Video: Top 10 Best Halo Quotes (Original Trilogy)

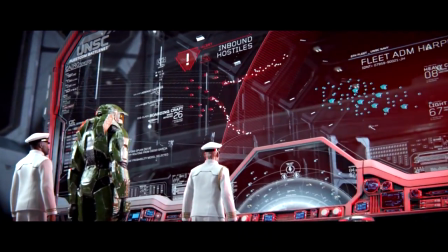We know there's only one way to solve that issue. Give this man a weapon.
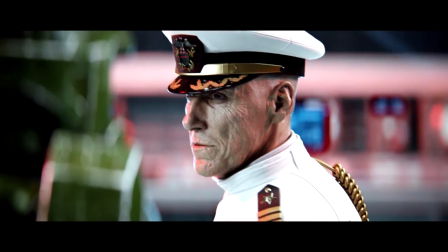"Master Chief, defend this station." "Yes, sir. I need a weapon."
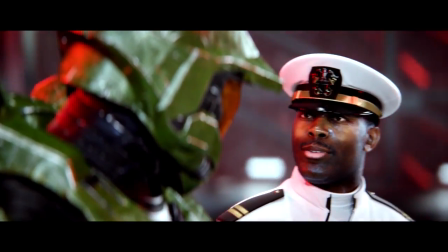"Right this way."
Okay, side rant inbound.
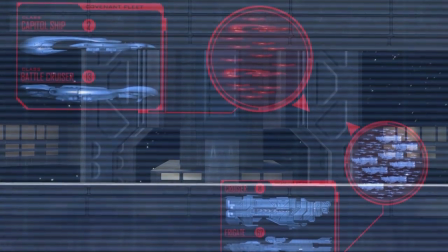When doing research for this video, I noticed that the camera angle is completely different for the "I need a weapon" line.
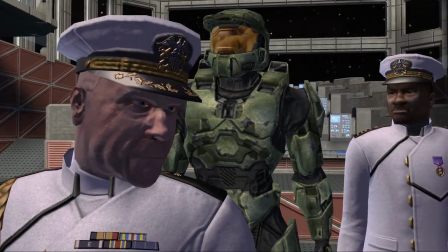In classic Halo 2, the camera focuses on Master Chief,
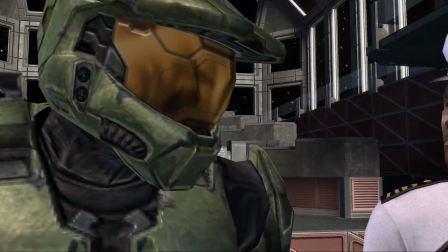which grabs the viewer's attention to put priority on what the character is saying.
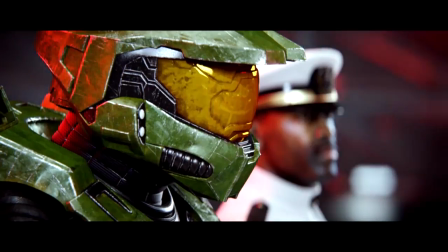In Halo 2 Anniversary, when Chief delivers the line, the camera focuses on Johnson for some reason.
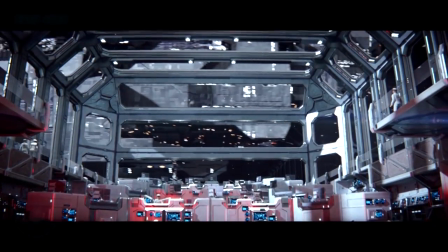This change in cinematography loses the emphasis on Chief's dialogue and makes the line less impactful.
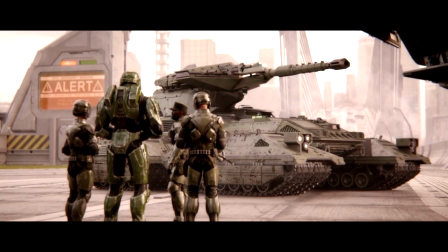That's it, side rant over. Back to the video. Sergeant Johnson has always had a way with words within the original trilogy,
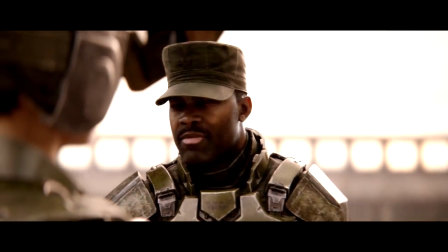providing much-needed comedic relief and epic one-liners.
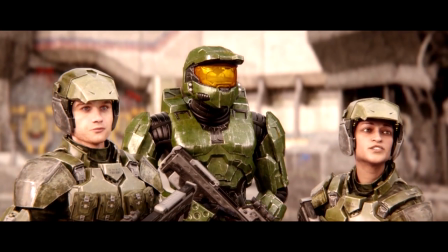Though this one stands out above the rest, and I'm sure it's to your liking as well.
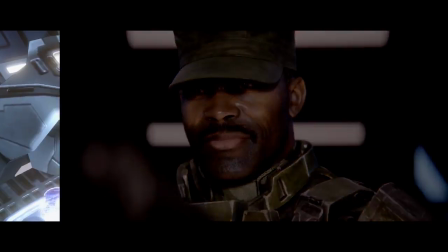Oh, I know what the ladies like.
So you did it. You saved humanity once again.
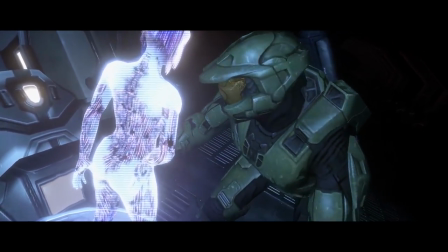So Chief has earned himself some much-needed R&R.
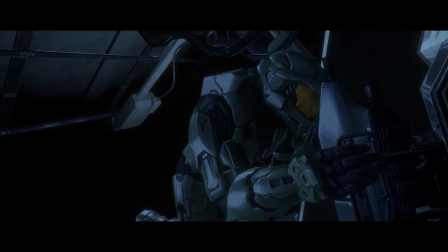Also, the fact of being left behind on the other side of a slipspace rupture means you don't really have much else to do than take a nice long nap.
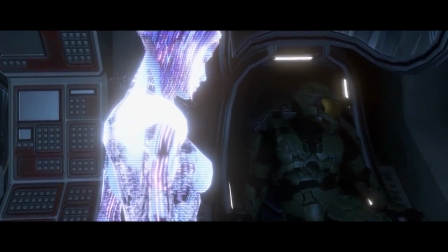Chief, forever the protector, lets Cortana know he'll be ready when she needs him.
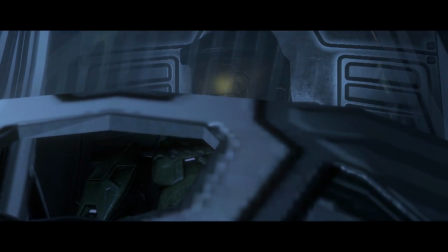I miss you. Wake me when you need me.
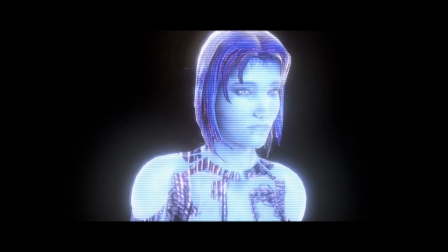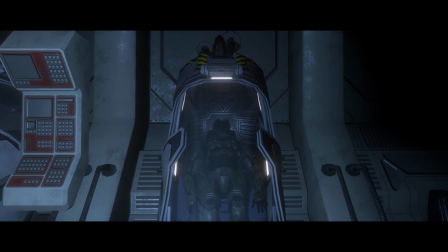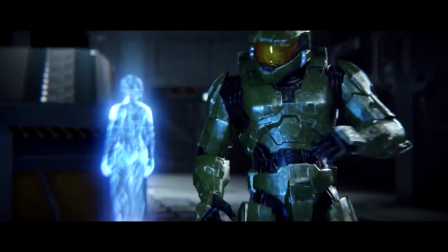This might just be one of the most epic moments in gaming history.
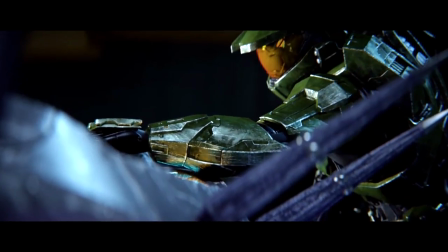You make it just in time to save Cairo Station from being blown into a million pieces.
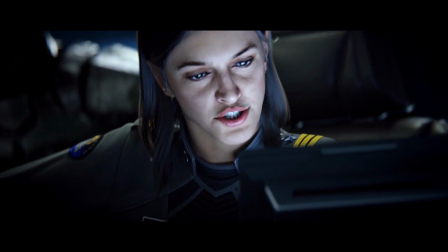Now with a little extra firepower on your side, Chief figures a little reciprocity is in order.
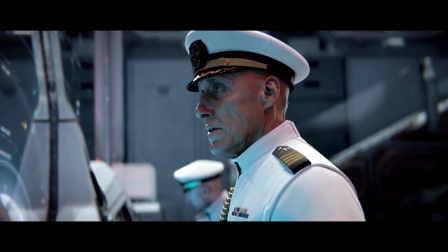Number 2 is Halo's version of a nice little gift exchange.
Sir, permission to leave the station.
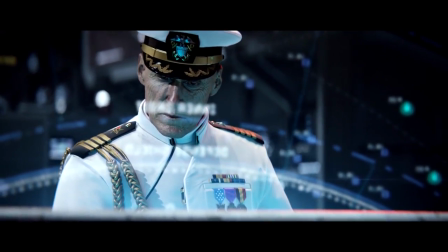For what purpose, Master Chief? To give the Covenant back their bomb. Permission granted.
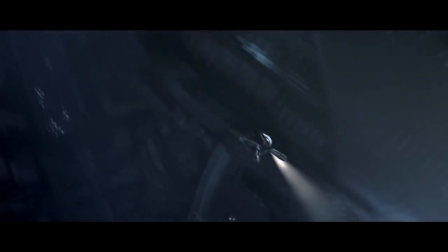Now with so many amazing moments and quotes across the Halo franchise, narrowing down to 10 is a rather difficult task.
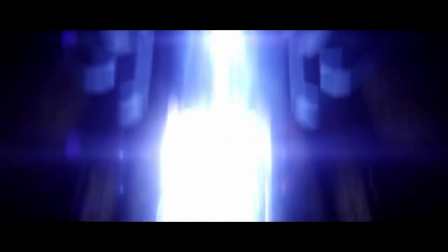Was there a favorite of yours that was left out? Idea for the next episode?
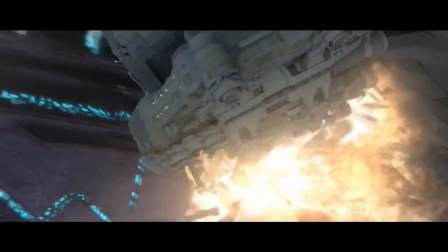Well, feel free to leave it in the comment section down below to let me know what you would like to see next.
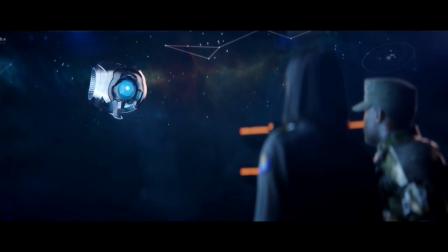Finally, number 1 on our list is probably the most rewarding and frustrating quote in all of gaming history.
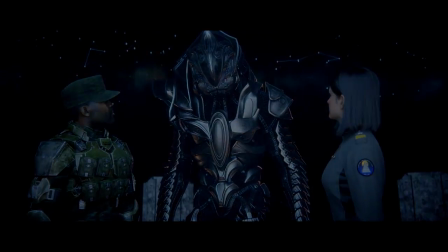Due to Halo 2's dreadful development, major parts of the game had to be cut to make the November 2004 release.
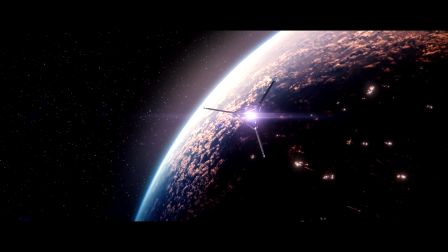Things like the original third act of Halo 2's story, which would have taken place on Earth.
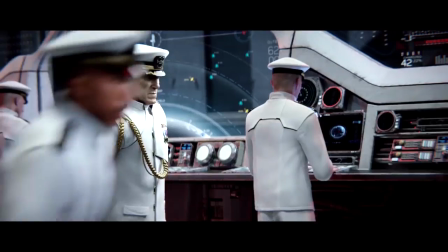This cliffhanger to top all cliffhangers has Master Chief reminding us there's always room for a sequel.
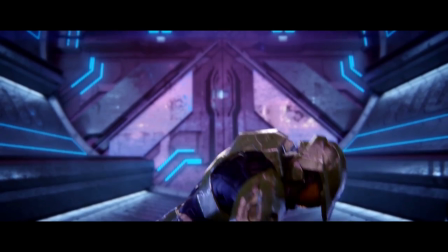Master Chief, you mind telling me what you're doing on that ship? Sir, finishing this fight.
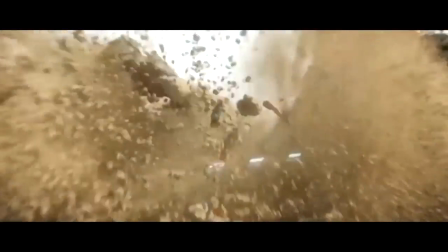Now this list is only for the original trilogy, as Halo has 20 years worth of games to take a look into.
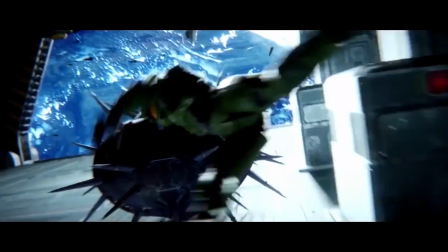I'm sure there might have been some that might have been missed out. Are there any quotes of yours that you would like to see added into another video, or any other kind of themes you would like me to make similar videos on?
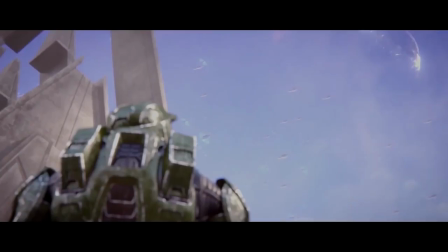Let me know in the comment section down below. I do read all the comments and try to reply to most of them as well.
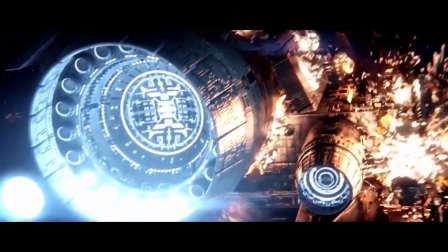Check out the videos on the screen if you missed any content from me recently or been out of the loop for Halo for the last few days or so.
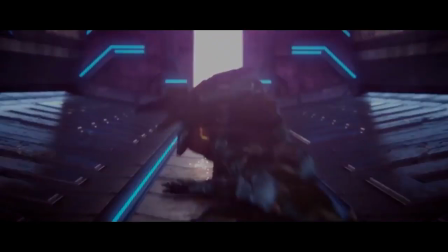So thank you so much for watching. I'll catch you on the next one. Peace out.